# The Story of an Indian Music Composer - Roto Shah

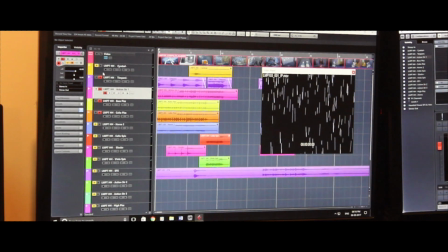12:41 After that, now to make it more tension oriented and a more suspense to be built up, I'll add horns to it. So it gives that more curiosity ki kya ho raha hai, ki what is happening in this whole scene. So I'll just first solo the horn part.
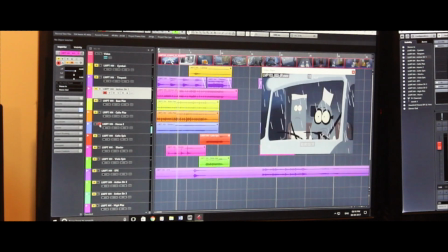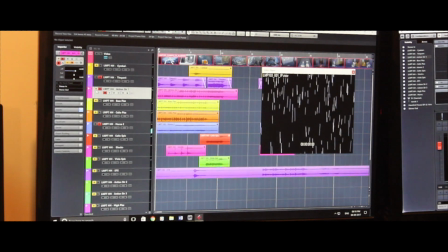13:05 So now just listen to this whole thing right now.
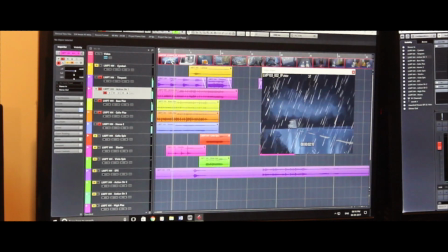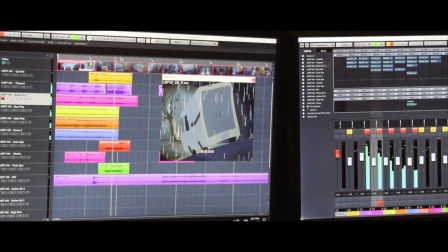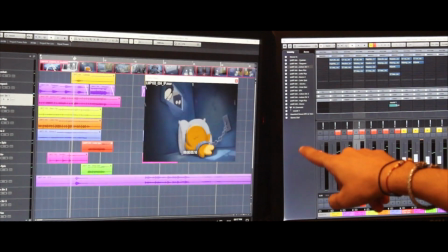13:20 So again, now I'll be adding a symbol to it. Here I'll add a symbol because Lamput has been revealed, okay, he's been caught.
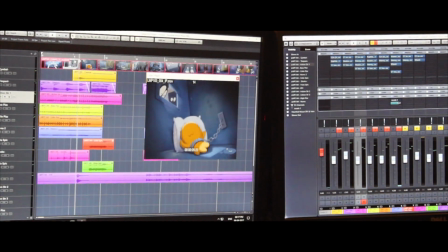13:28 Because suspense was going on till now. Now they have revealed it. Okay, this is the reason they are running away. I mean, they are taking that Lamput him. Finally, they have caught Lamput.
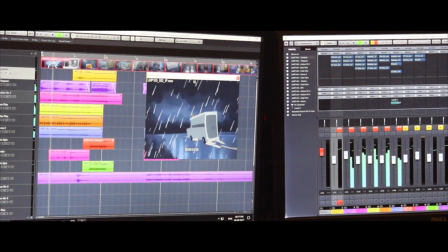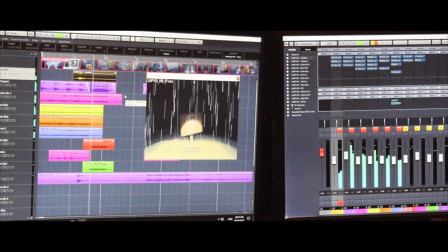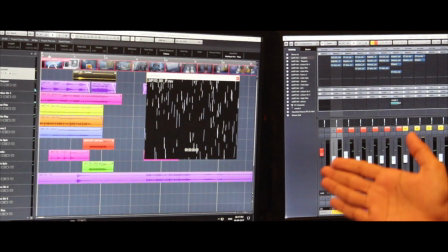13:50 Now we have created a theme for this particular film, which is a spooky haunting theme,
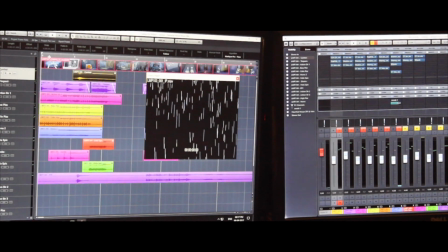13:56 which will be played in different styles in throughout the film. So I'll just play that theme also along with it right now. This is the theme of this particular film. It's a spooky haunting theme.
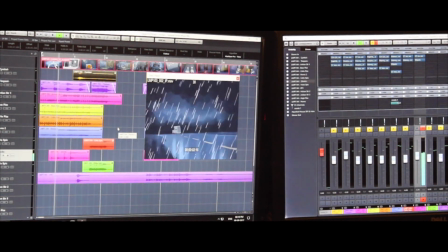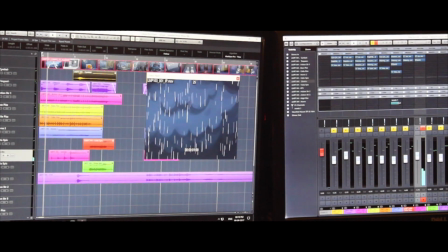14:19 So now we'll just play it with the whole music right now.
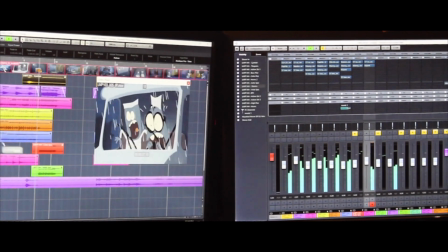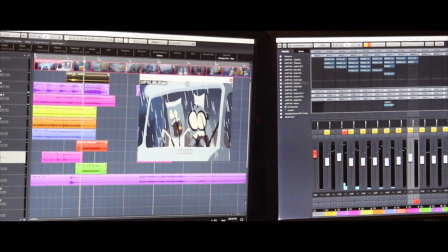14:36 Now this, the last part where the climax is happening, where these are crashing into this boat, I had added these drums.
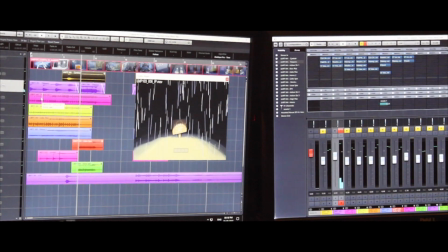14:47 So now to make it more tension oriented, more scary, I have added cello and viola to it.
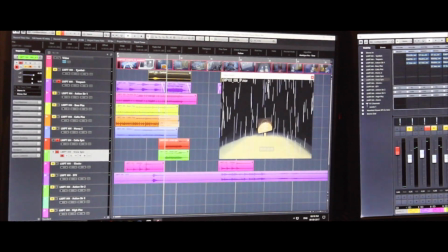14:56 to give enhance the whole tension build up. So these are the things what I have added to it.
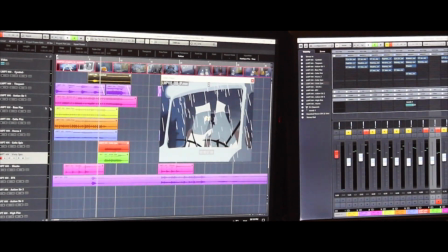15:07 So now this is like this.
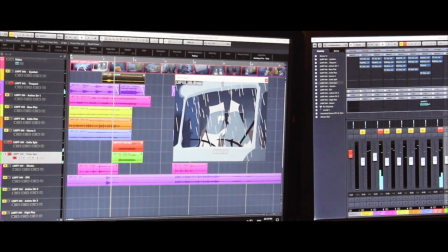15:13 So now when you listen to the whole track, it sounds this way.
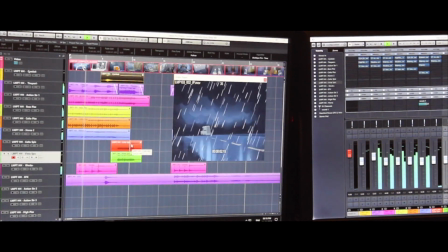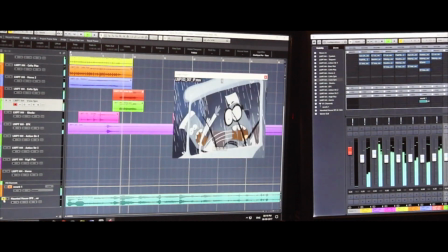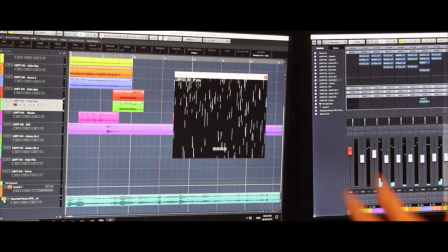15:28 So this is how the whole particular scene is designed and then orchestrated symphonically.
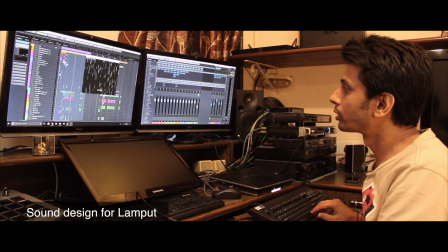15:35 This is my design, sound design of that particular scene without the music now.
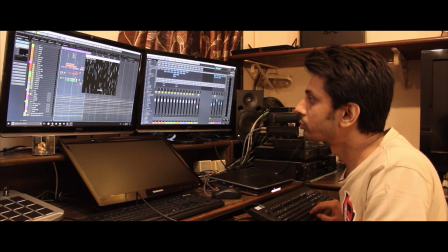15:40 I'll even mute the voices so you'll come to know case how I designed my sound effects and everything.
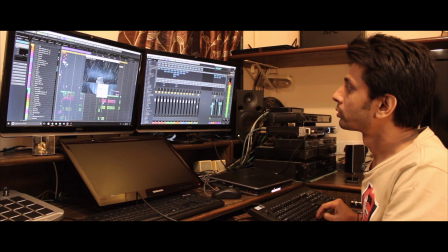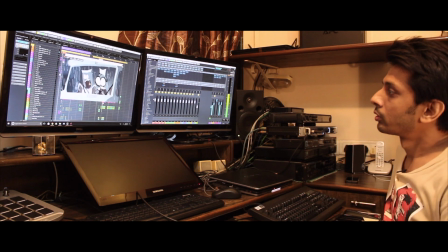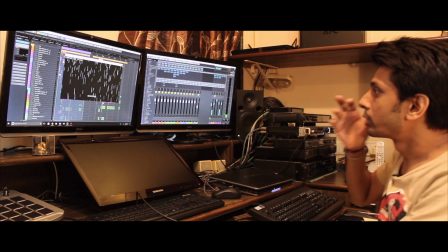16:02 Now this was only my basic sound design.
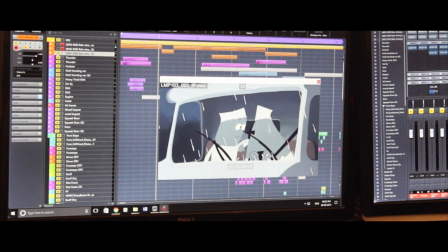16:05 Now from here I have added that metal sound also along with the train, because it's the drops are falling onto that truck.
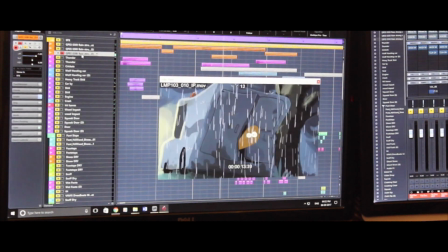16:13 So I have just tried to give that feel to it. Patre pe aawaz aata hai, wo feel try kiya dene ka.
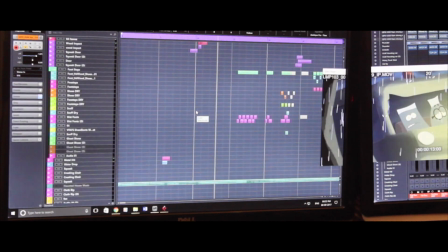16:21 Then when you go here, these are the different footsteps and everything.